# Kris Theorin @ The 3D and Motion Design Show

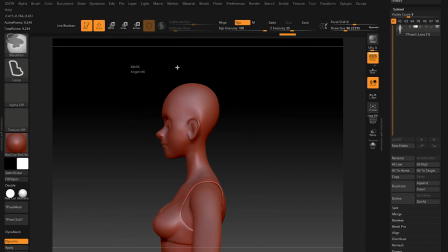One big thing I like to do is to actually change things like the head size and just alter all the proportions, because I don't like characters that look too human, too close to reality, because it can often look a bit unsettling.
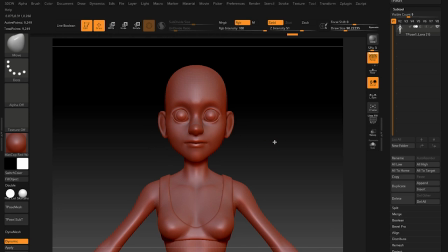So I'll always make sure to alter these and just make it look a little bit, to make it look like a little bit more stylized and like it's not just your average human character.
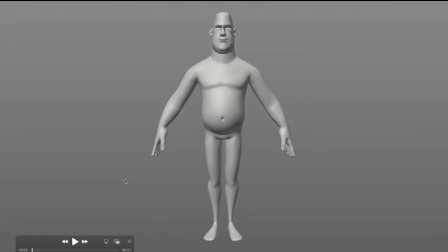And so a great example of this is with my most recent short film. I actually took the base mesh here and I was able to sculpt it into something that was completely unrecognizable from the original mesh. So I made the head bigger, the arms a lot skinnier and more cartoony, and then I exaggerated the belly.
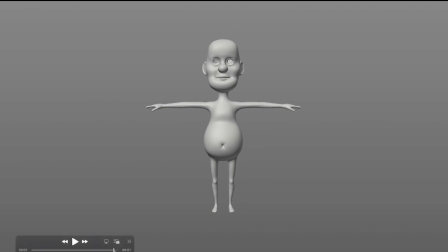So that in the end, you can hardly tell that one came from the other. But in the end, I bring over all that, all the topology, all the UVs, and I save a lot of time on what would normally be a lot of work to set up the the fingers the the head and just make sure everything looks normal before I can actually get to the fun
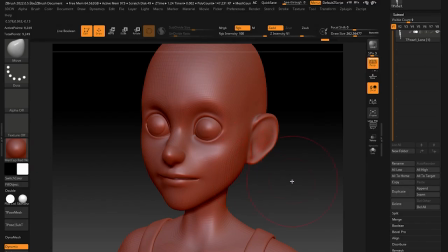part which is sculpting and the great thing about base meshes is they actually come with perfect topology for animation so you can see here
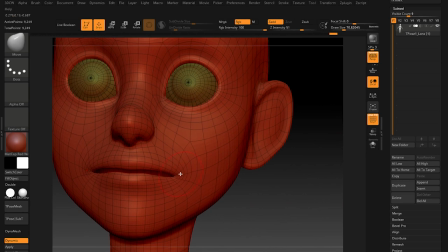that once I bring this into cinema 4d later on I'm able to basically sculpt all sorts of expressions onto the character and it sort of deforms the face in a very natural way and so makes the whole facial rigging process just a lot easier after the fact.
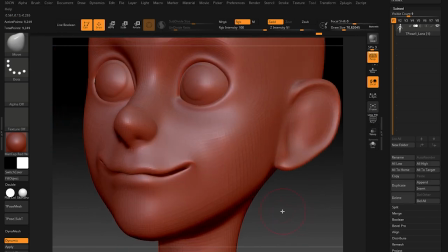Alright, this here is actually looking very creepy, but you get the idea.
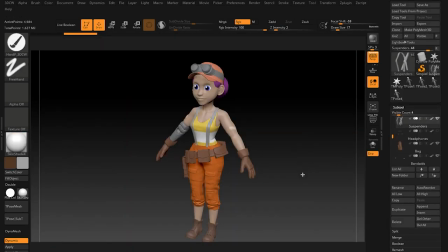And so when it's all said and done, this is the character I ended up with from that original base mesh. So you can see here I've made the arms sort of a bit more muscular, I've made the head bigger, the legs shorter,
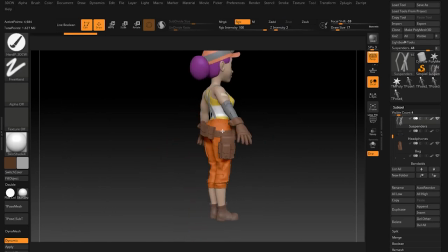and just changed the overall proportions of the character to really match the original 2D design that I started out with.
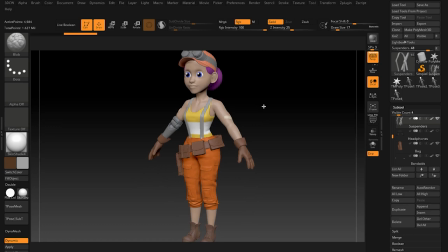And another thing I've done here to sort of save on time is I've used a combination of premade elements, elements that I bought online or ones that I make completely from scratch. So things like the boots and I believe the gloves are actually taken from a character that I worked on for a previous animation.
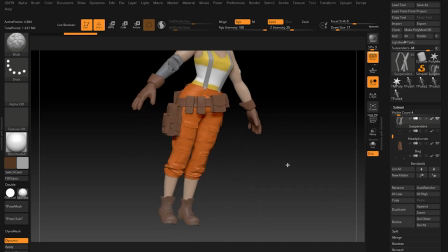Things like the tool belt are just a model I found online and altered to sort of fit the character.
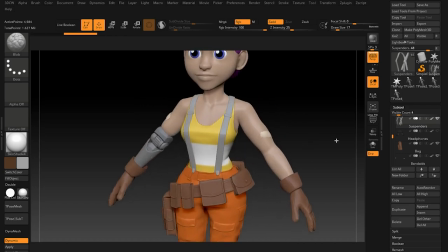And then things like the tank top and the suspenders are things I just made completely from scratch for the character.
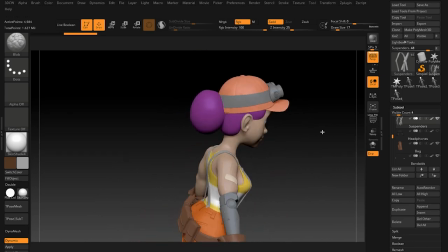I also make sure to include some temp geometry to indicate like what the hair might look like so I can see sort of the overall shape of the character as I'm sculpting it.
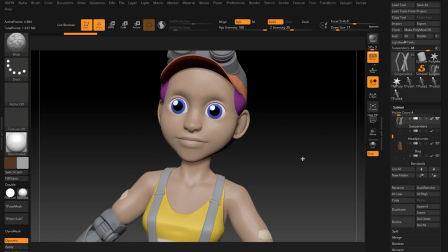And so the great thing about ZBrush is once I'm all done I can then go up to the multi-map exporter and I can export a set of displacement maps, normal maps, and then the actual mesh itself.
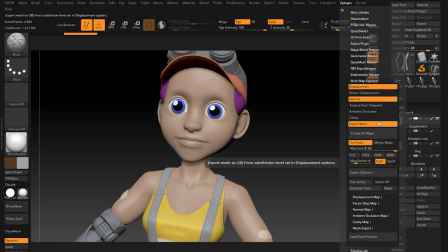And all these come into play when I'm doing the texturing or the shading of the character later on because I'm able to bring back all this detail that I've sculpted here on a low poly mesh.
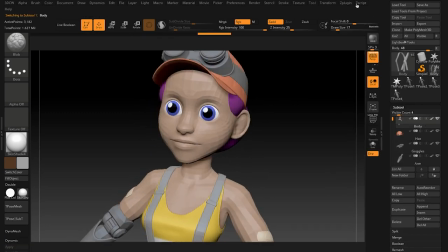So I'm able to keep the polygon count really low for doing animation, but then I'm able to use these normal maps and the displacement maps to sort of bring that detail back when I'm doing the shading.
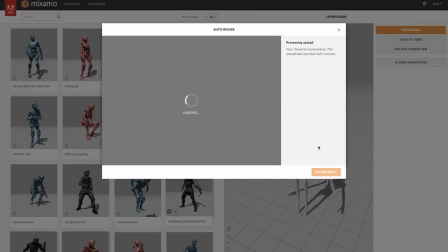So after I'm done with the character sculpt, I actually move into Mixamo.com,
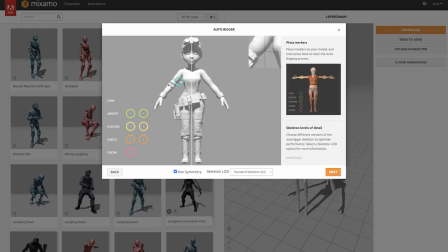which is a great place to create a pretty quick, decent rig for the character itself. So basically you can upload the actual character model and you're able to then specify where the knees are, where the elbows are, where the head is.
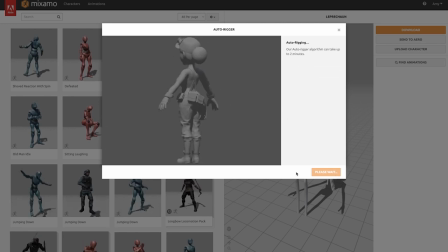And then the program basically takes that and figures out where to put each of the skeleton pieces,
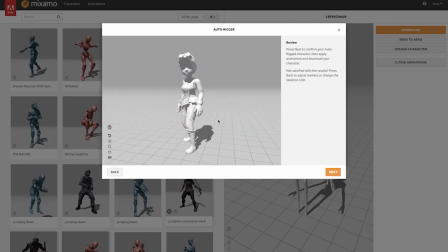and then it creates a rig based on that information, which in the end is pretty good. It's even able to rig the individual fingers of the character so you can see them moving around. So yeah, once it does that, you can sort of orbit around it, see how it's looking.
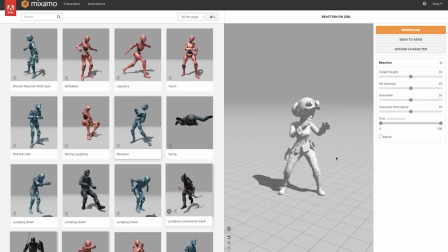It's a great way for me to sort of check proportions, make sure the character looks right in motion, and if I see like anything weird,
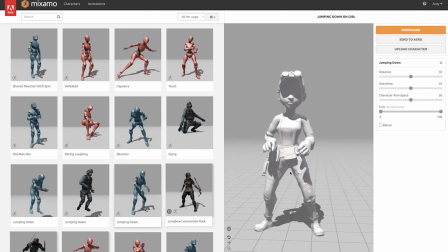like the arm's too long or the head doesn't doesn't feel right then I can go back into ZBrush edit those sort of proportions and then bring them back
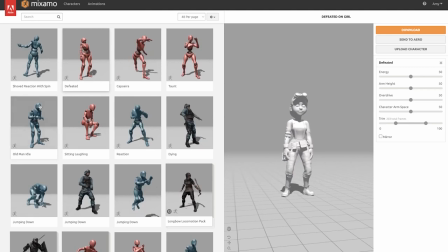into Mixmo and do it all again and yeah so once I'm all done with that I can then go through their long list of like different motion
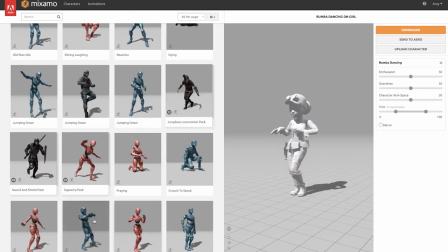capture clips and sort of assign them to the character and see how it's like all looking with all these like sort of weird random motions applied
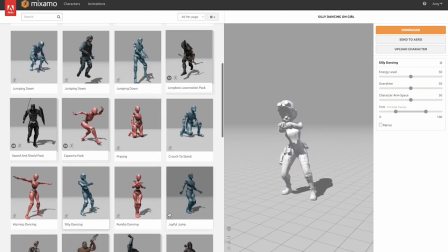to it so yeah it's a lot of fun to actually just scroll through these and just try to all sorts of different looks maybe things your character might do in the short,
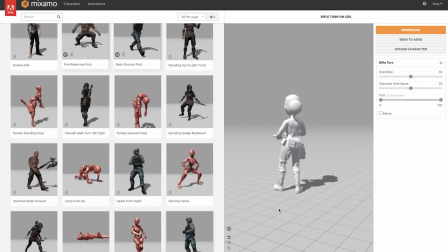just anything like that. And of course, it's just fun to find like a breakdancing clip and see what your character looks like with that.